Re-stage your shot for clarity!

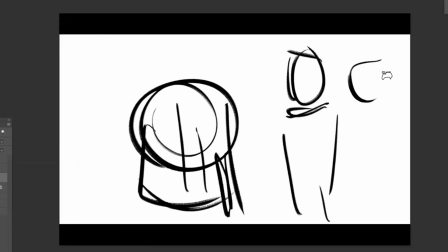[8:16]
Something like this would be great. I have dad here and mom here, and I have Penny here, and Sherman is off over here. That's what I want to do. Something like that. I have to figure out how to stage it. But then this would allow me to have that reaction connecting to their daughter.
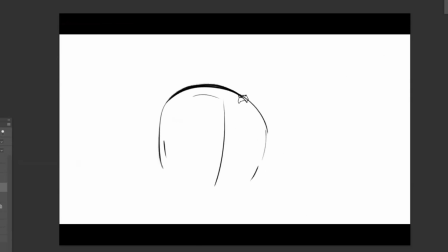[8:29]
So I'll go to new layer. Penny's going to be looking this direction here, back of her head here. And then on another layer, I'm really pushing the perspective. This is what I almost want to do. I want to do something where I'm practically on this side of the table, or maybe even more foreshortened.
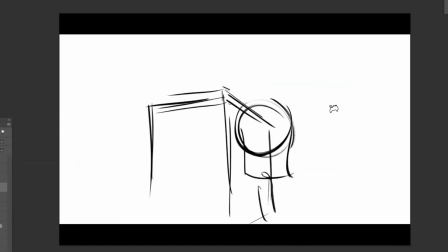[8:45]
And then I can have her here. I have Sherman here, but then I can put the parents almost there.
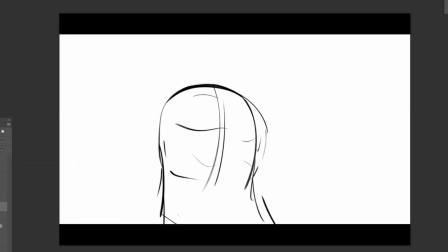[8:50]
That's almost too much, but it's getting close. I've got Penny here in this shot. I'm visualizing the table going away like that. I'm going to make it a little lower because they're not that short. Here's the edge. So now I feel like I've created that clearance, and I still feel like she's still too short.
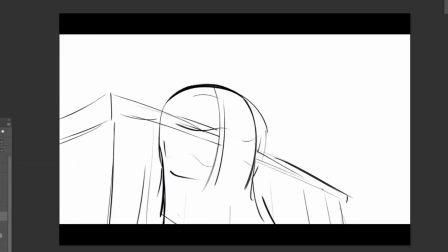[9:07]
Table, I want it to be like that. And that angle may not be exactly right, but I'm going to try it anyway. Now I can add dad right here, underside of the drink, because we're camera's low, and fingers, honestly, they don't wrap around that much on a drink. Usually you kind of see the fingers right here. So now I have a clear connection of dad.
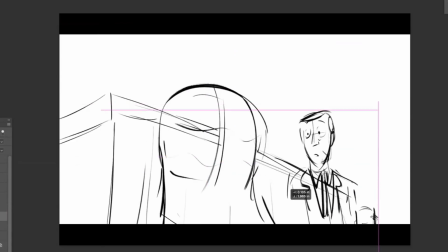[9:25]
I think I want to have him a little higher up in the shot. I'm filling up the negative space here. See, there's a lot of negative space above his head that's not good.
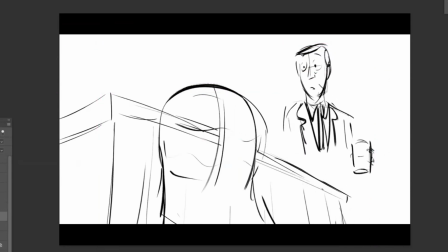[9:31]
I want to frame it and fill out the space. And then I'm going to bring dad down a bit more. And then the mom is right here. That's not really not a very good drawing. If I want to follow the line here, her head would be tilted down, of course.
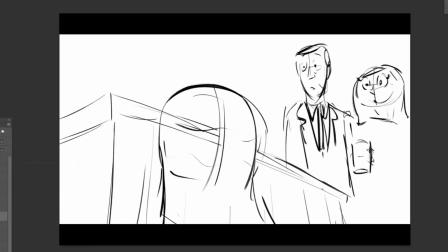[9:43]
What does she wear? She got it to a regular, like a sweater on. So I'm going to put the shoulder line this direction, like they're facing, not necessarily straight on their other kids.
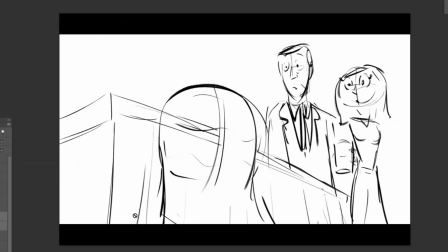[9:51]
She's crammed over too much. So I'm going to bring them over like that. So now I'm cheating the shot. The only thing I don't really like is the location of the desk. The perspective is going like this. And for the windows behind them, I'll put these lines here to show where the glass ends, and there's frames for the glass.
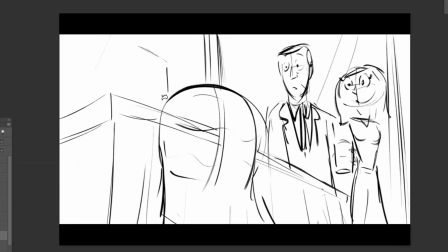[10:08]
And if I want to help even tell more, I can just do this for the buildings outside the window to help sell the perspective. That's too extreme right there. But by doing buildings in the background like this, now I'm creating a bit more of an understanding of the set. The only thing that can be fixed, that should be fixed, is the height of that. I think it's too much.
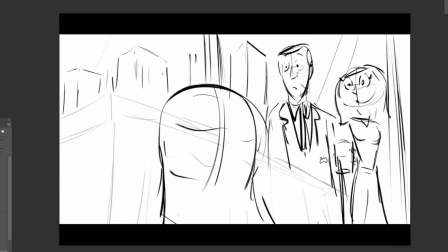[10:26]
In other words, it's not following the vanishing point that I have that I can see in my head. I think this probably feels a bit better. It felt too extreme. I can move that over here. The last thing I want to say is that when you're doing these things, you don't have to be dead on perfect in your perspectives.
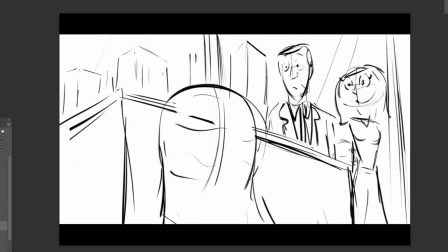[10:41]
This is actually considered an overlay because it's overlaying the parents. You just want to get it very close. When they get it into the computer, they can nail the cameras and they can figure out how that's going to look. So now I have Penny in the shot. Mr. Peabody would have to be somewhere here. We're seeing underneath his mouth. And then I would put Sherman in here.
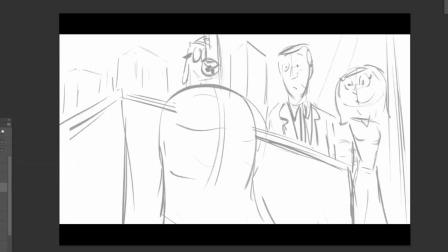[10:59]
I'm going to put one other layer for me, which is an onion skin, because I don't want to look at the lines underneath here to compete for my attention. And I want to put Sherman right here. And he was, as we said before, he was looking at her. He's got the toga on.
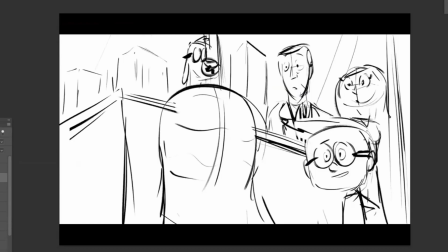[11:11]
And now I feel like I can get the parents' reaction more clearly. And so now the next thing in this shot, I'll make a copy of this.
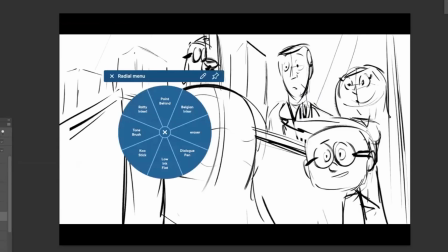[11:18]
And let's see if I can add some soft focus in the scene, create a little bit more clarity here.
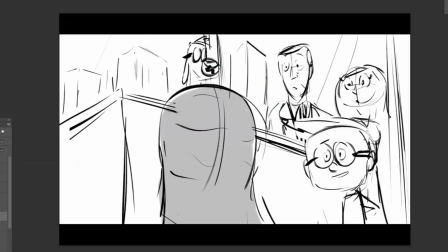[11:23]
I'm going to first put some tone on her right here. So that draws the eye over here. I always tend to put tone on characters when I'm shooting from the back. It adds a nice silhouette. In this case, we don't have a lot of details from her because we're looking at the back of her head, not the front. But you can add some details to the hair that'll help sell the idea that's the back of her.
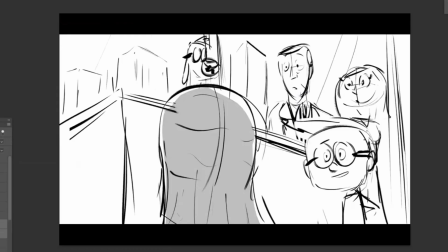[11:39]
And then I would take this and I would copy it and I'll make it in soft focus and I'll just merge the layers together and I'll go to filter, Gaussian, boom. And also my focal range, because I'm focusing on the background, even this overlay, which I'll make a copy of, I will take my blur tool here and I'll just blur this edge close to her because it's not in focus either.
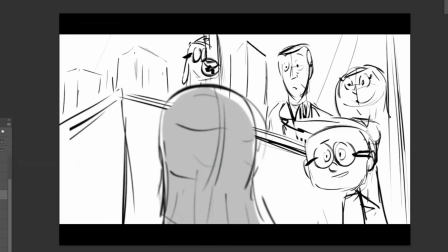[11:59]
So now I've got everybody else in the shot. I'm highlighting the parents. I've got Sherman right here, and I can even, if I really wanted to push it, I could get him closer to her because he was closer to her. And by getting him closer to her, I can throw him in a soft focus to keep the eyes off of him also.
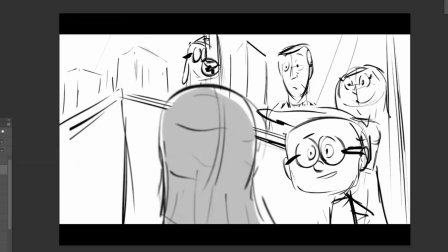[12:15]
But not as deep soft focus as her because he's slightly further away from the camera, but he's still not in the focal range. So I'll go to filter, blur, Gaussian, and I'll just bring him down.
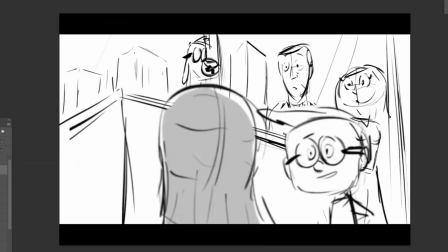[12:24]
I was at 3 point something and I'll go down to 2.4. And then by doing that, it keeps these kids in that same relative focal range.
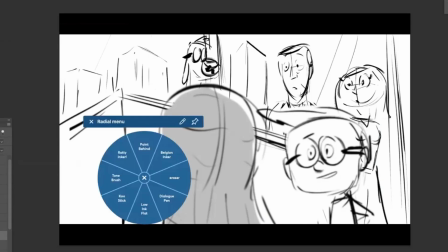[12:32]
I'll blur my background, my overlay a bit more here. And by doing this, I can add a nice reaction of the parents.
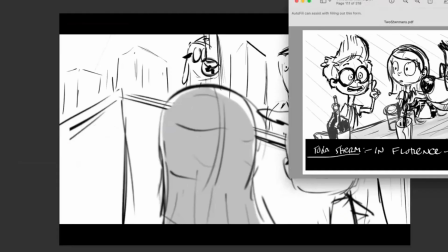[12:38] So we go to this boards again, and we went to in a black hole.
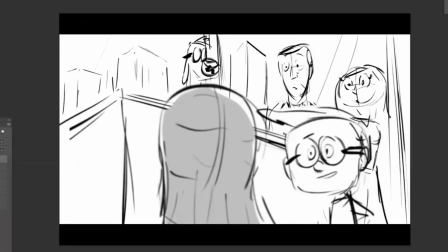[12:42]
Then I can cut to this shot, and I could even have them do a bit of a reaction. So the only thing I'm gonna do is cheat. Now here's the cheating part because I don't like the kids' heads being so high up, Sherman's head being so high up. I want to bring him down a bit in the shot. It is a bit of a cheat. It's not terrible.
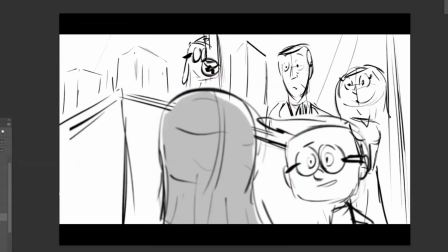[12:58]
And I'll bring Penny down to dash and I'll bring the parents up a bit because I want to focus on the parents in the shot. Dad, and where's mom?
And so now off of this, I can do, you went to a black hole, and then I can add a reaction.
And I'll just say, I'll have the dad react. Create some movement. I'll put transform on.
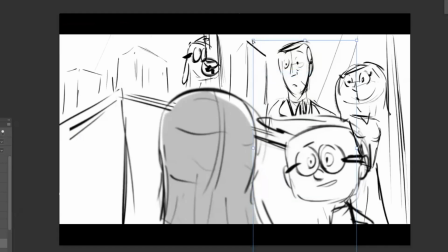[13:17]
I can pick distort and I'll pull these corners up like that and a little bit on that side. And now I add a movement like that. That's a little broader than I want, but that's fine. And on a new layer, I'll just turn him down. I will add his eyes even bigger, eyebrows up, and I'll paint behind that.
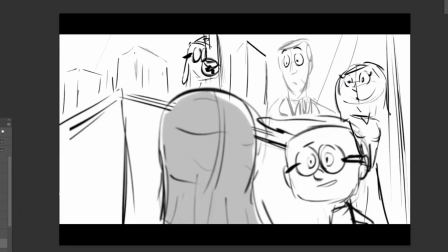[13:34]
And by having him move, it draws the eye to him.
And we went into a black hole.
So now I'm connecting them with her. And I'm having a shot where I'm including everybody in here, but I'm really putting the focus on the parents here. So that's the whole point of this. What I also could do if I'm still not satisfied with this,
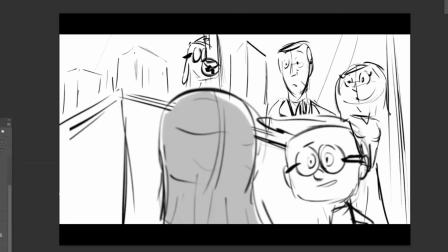[13:53]
I'm making one more copy and I'm going to take everything in this group and I'm going to see, and this is something I honestly do in real life.
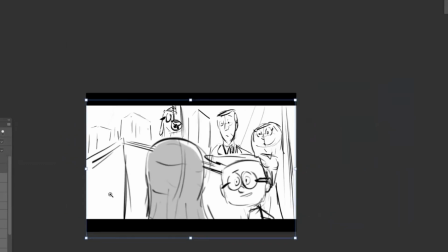[14:00]
I'll take all these drawings and I will transform the whole thing in, and I'm going to zoom in on my shot a bit more like that.
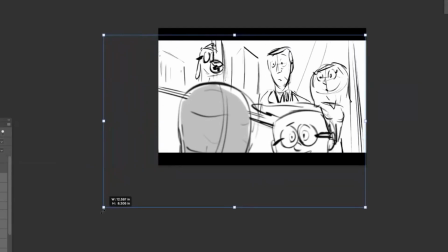[14:07]
And what does this do, everybody? I almost like this better because guess what?
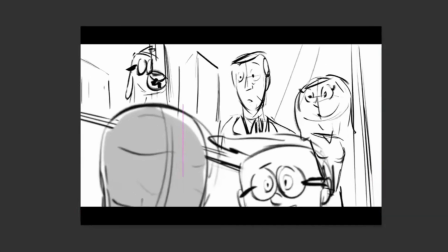[14:12]
Now I'm taking Sherman, the focus off of Sherman, and I'm really putting it on mom and dad.
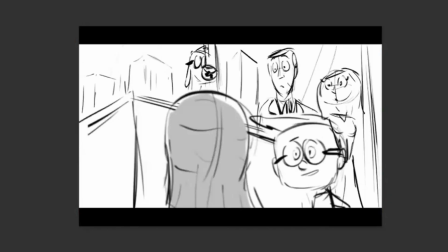[14:16]
So this shot helped me find something that I think is clearer, and I could tell the story of the parents reacting.
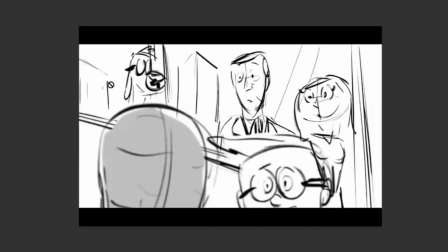[14:22]
I'm really putting the focus on the parents and Penny in this shot. He's in soft focus.
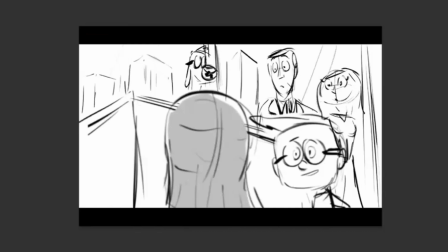[14:27]
He's off to the side. Okay. I'm still working things out. This is okay. I have a lot of negative space here, by the way, which I don't like.
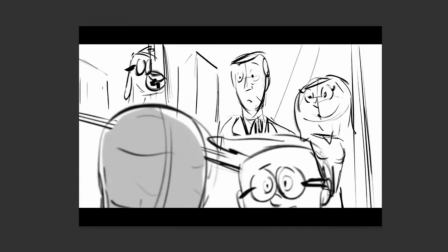[14:34]
And so by just taking my same drawing and zooming it in, now I feel like I can get their reactions even better. So let's do that one more time. And I'll even add one for mom. Bring her up a bit. The reason why I'm moving them up, it's sort of like It's like your whole body jumps. It's a good cheat. Transform is a great tool to use to get many character performances.
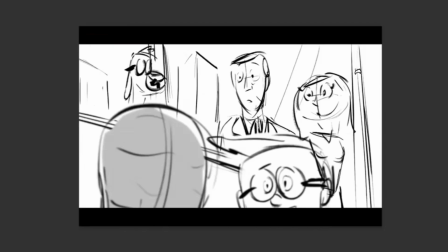[14:54]
I do it all the time, rather than redrawing it. We should look at our drawings almost like cells in animation. Oftentimes in 2D, you have just the mouth moving. It's called a held cell. Do the same thing for your performances, but you can still shift bodies around. So I'll have mom go up and I'll put dad a little bit in here too. I'll put dad up a bit, but not as dramatically.
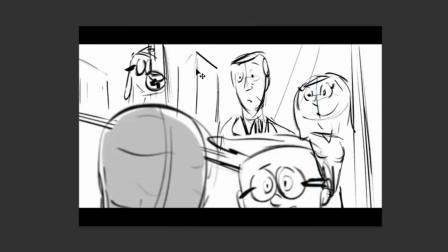[15:12]
The reason why I use in Photoshop, I'm sorry, in Transform, there are options.
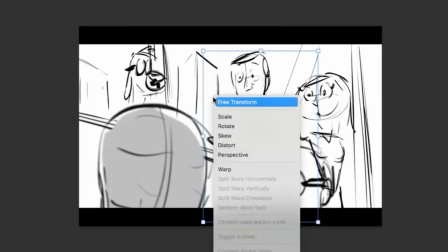[15:17]
I'm holding the control key down and I'm touching the desktop. I have all these options. I have distort, scale, rotate.
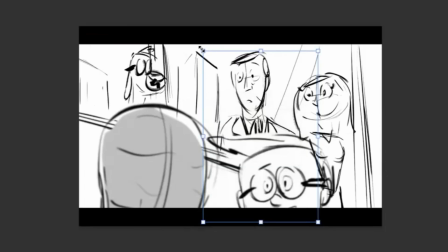[15:22]
They all do something different. If I just did plain transform and I held the shift key, it'll allow me to go vertically up and down.
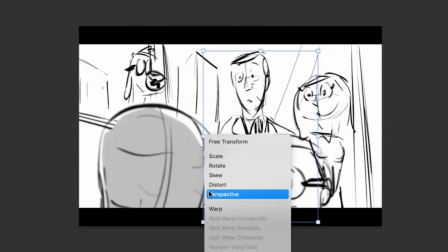[15:29]
But I just don't ever feel like I have the same control as if I use distort. So I can just pull the corners and get a little bit of movement, just a dash and a little dash on this side.
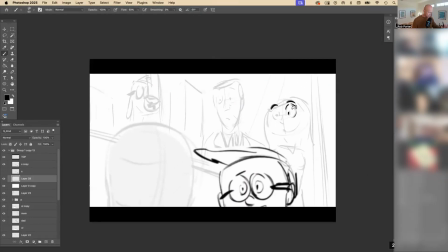[15:38]
And I'll get their eyes a bit bigger. I'm exaggerating it just so like you guys can see.
So we went into a black hole.
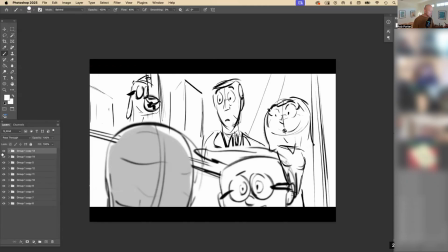[15:44]
So now I have them reacting clearly. Their movement is drawing your eye over to them.
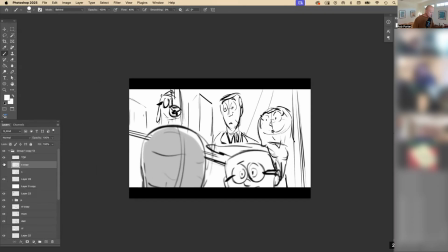[15:50]
And by keeping characters in soft focus in the foreground, well, it helps maintain where they are on set, but it also helps if we keep them in soft focus, it also tells us where not to look.
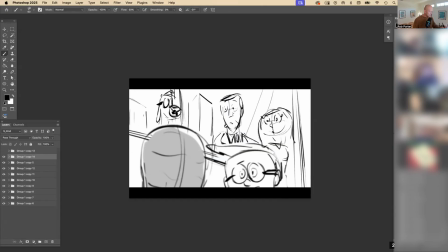[16:02]
So now by doing this, this is helping me isolate the parents. I see them, their eye line is on Penny, and I'm getting their reaction, and we can see everybody on the set more clearly. So this is basically a problem-solving demo. And so this is something I recommend you guys all do. This is what I do all the time to figure it out.
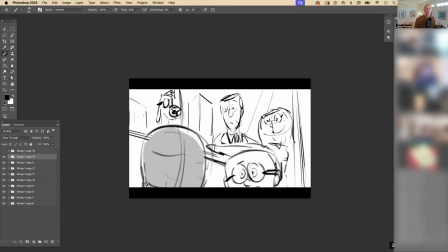[16:18]
This is the process of figuring out how to tell the story with understanding where everybody is on your set.